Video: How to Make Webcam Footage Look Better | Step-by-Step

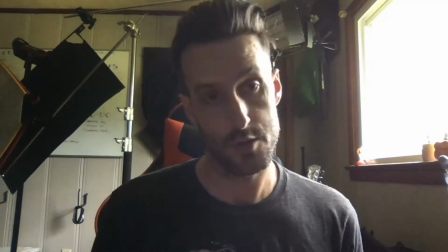[4:00]
Alternatively, if you have a second monitor or maybe even a TV laying around,
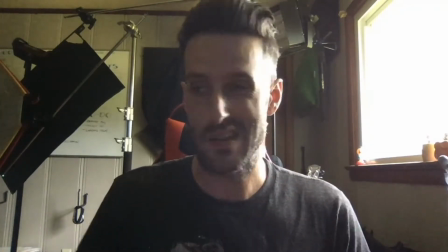[4:06]
you can simply change the background of that thing to white and voila.
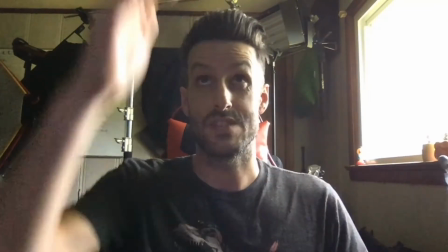[4:11]
For this particular setup, I have a TV actually right above me here.
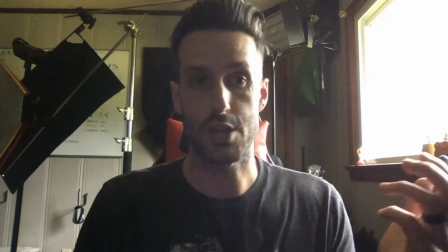[4:16]
And a lot of times what I do is I just simply go to Google and I just let it sit.
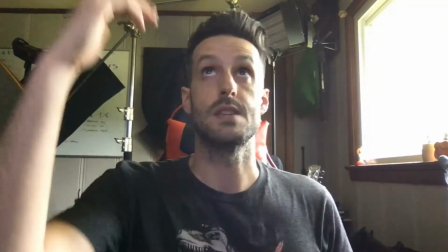[4:22]
And that's what that looks like with just simple white background and just shining down.
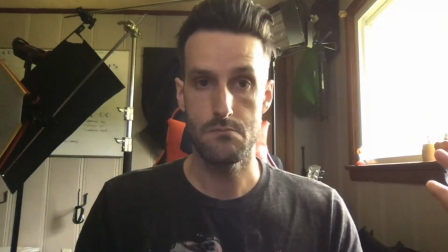[4:27]
So you can see with a white background, without, with a white background, without.
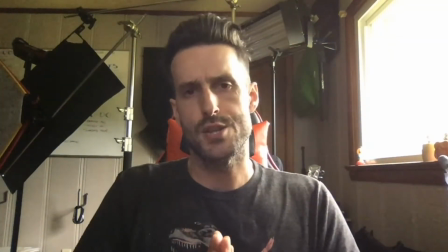[4:35]
So now we want to create depth.
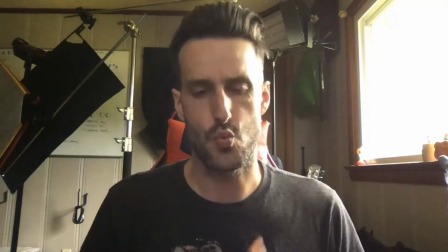[4:39]
We can achieve this easily by just repositioning ourselves and our cameras.
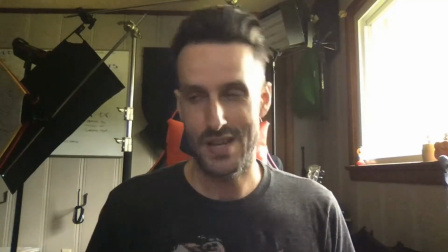[4:44]
The rule of thumb I like to go by here is just a simple 45-degree rule.
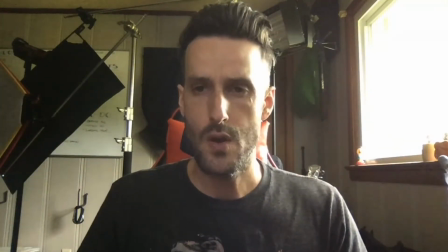[4:49]
So however you're positioned right now, simply rotate yourself and your laptop 45 degrees to the left
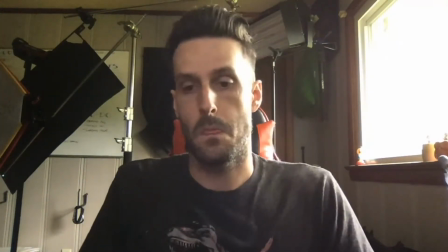[4:58]
or 45 degrees to the right. So let's do that. So we move our laptop over.
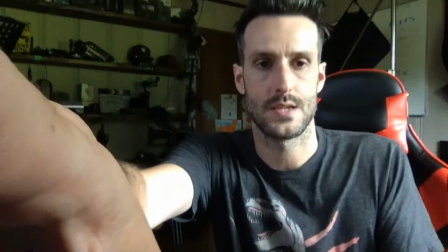[5:05]
I'm going to transition out of the shoebox into a proper stand.
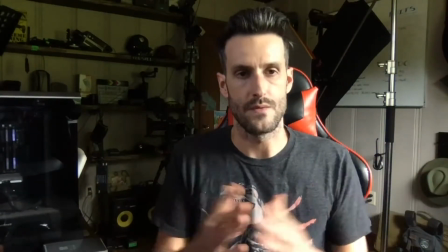[5:11]
So now you can see we've created some depth. We've created a little bit more character in our shot.
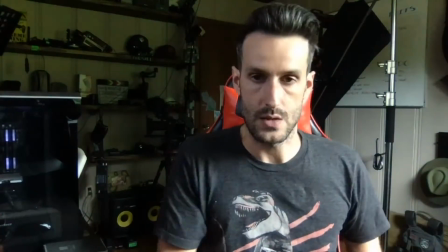[5:18]
The window, the bright light source that we're using here with our natural light,
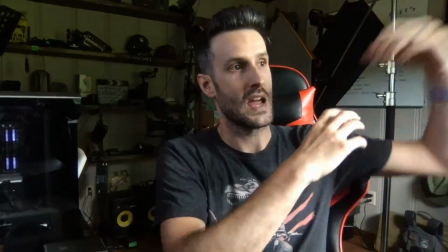[5:25]
combined with the TV that we have here. So we have the window acting as our key light, our main light source.
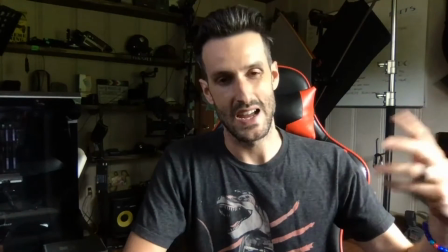[5:31]
It's almost probably a little too harsh. So if you had some blinds or something like that, you could probably throw that over there and just kind of soften that light coming in a little bit more.
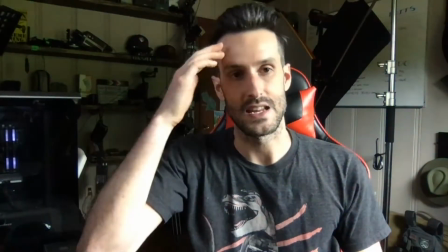[5:40]
And then of course this light just adding in a nice little fill on this side of the face.
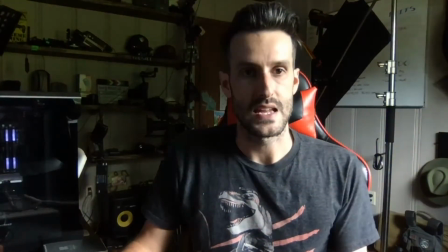[5:46]
And you can see if we were to take that TV off, we're out here looking like Two-Face, you know?
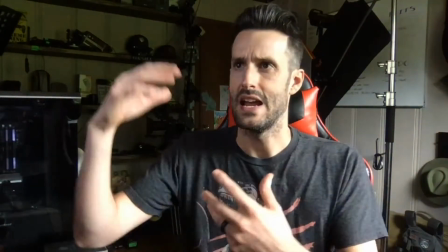[5:52]
So just using natural light and some sources that we have available to us,
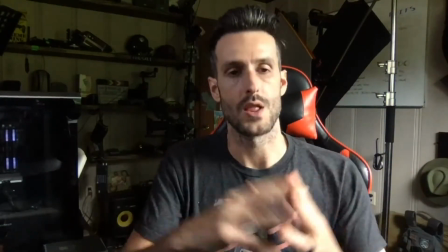[5:59]
we can pretty much make a decent quality image just using our laptop webcam.
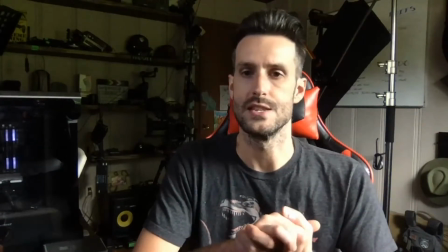[6:06]
This segues seamlessly into the next step, which is the background.
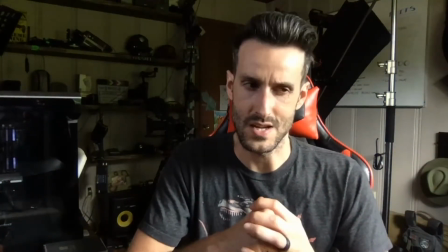[6:12]
We want to be mindful of our backgrounds because people will notice what's back there.
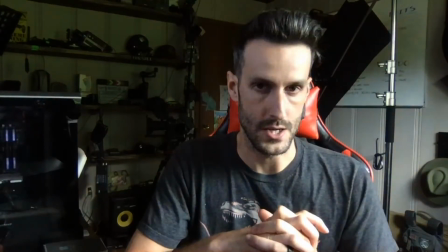[6:19]
And 9 times out of 10, they will be judging you on it. Simple solution, just clean up a bit, tidy it up, make it look nice.
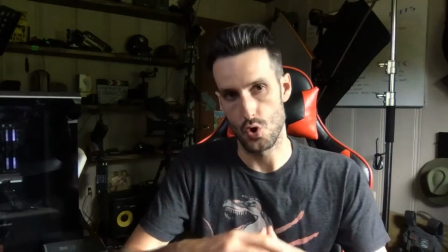[6:26]
For me, I like to keep my background contextual to who I am as a business and as a person.
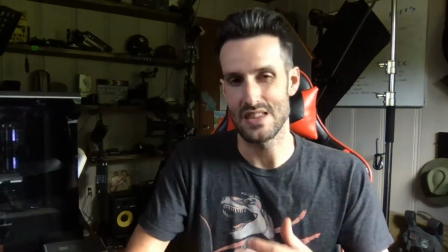[6:34]
I create videos for a living, so most everything that you're going to see in my background is going to reflect that.
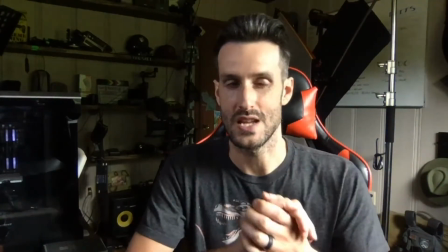[6:42]
Last and probably the most important is the audio.
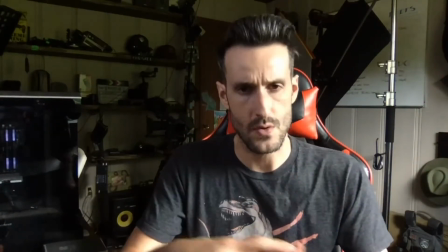[6:46]
Most of us probably have earbuds or headphones laying around from phones that we've bought over the years.
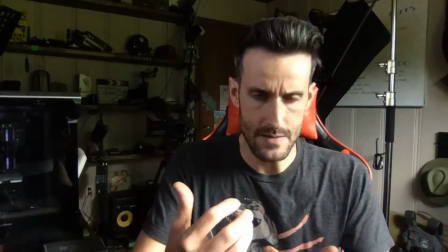[6:52]
We want to make sure we don't have any feedback coming through our mic.
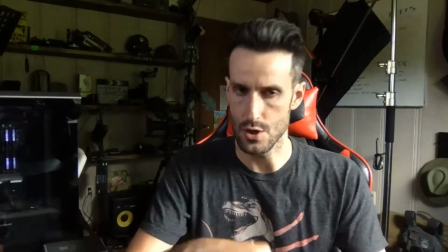[6:58]
So just slap on some headphones of any sort and you should be good. And the people on the other side of the call will thank you for it.
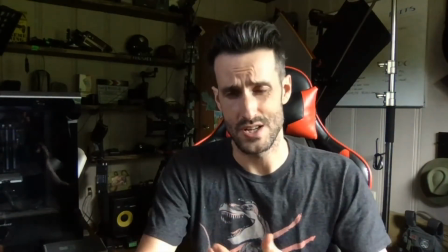[7:06]
For the most basic of video calls, your internal microphone on your laptop will do just fine.
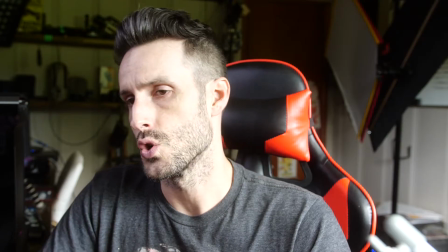[7:13]
A quick tip is just make sure you're in a fairly quiet environment.
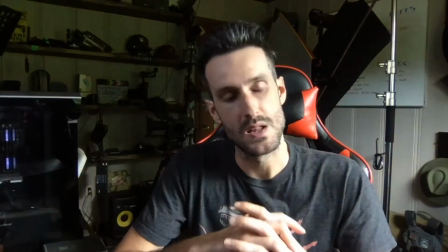[7:18]
If you're working from home, just politely tell your kids to chill out for a minute.
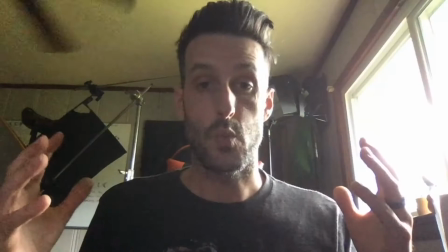[7:24]
So just to rehash where we went from this to this in just a few short, easy,
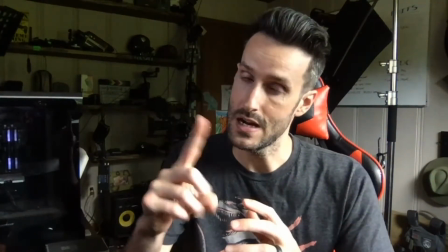[7:32]
free steps.
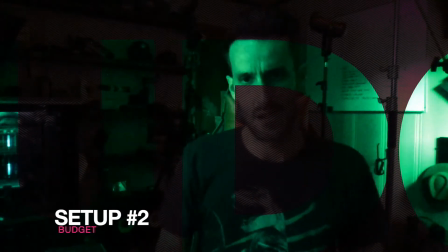[7:33]
So this next setup, you can continue to use your laptop's webcam, or you could spend a little extra cash and get a dedicated webcam.
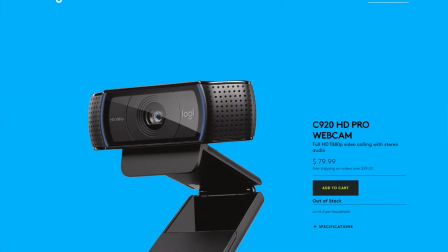[7:42]
I personally use the Logitech C920. It's been great and I highly recommend it.
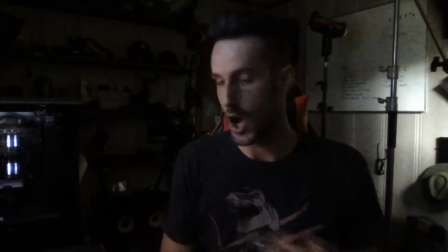[7:49]
It has features like 1080p resolution, autofocus, and decent low light capabilities.
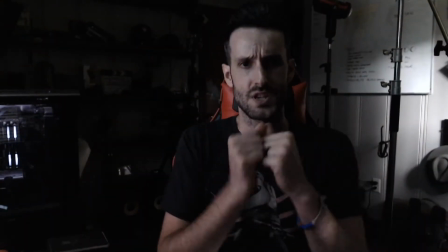[7:56]
So let's swap over to that. Boom. So just with no light, monitors and stuff, ambient light in the room,
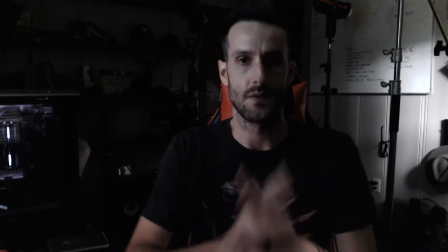[8:03]
this is the image that we get just off of the Logitech C920 itself.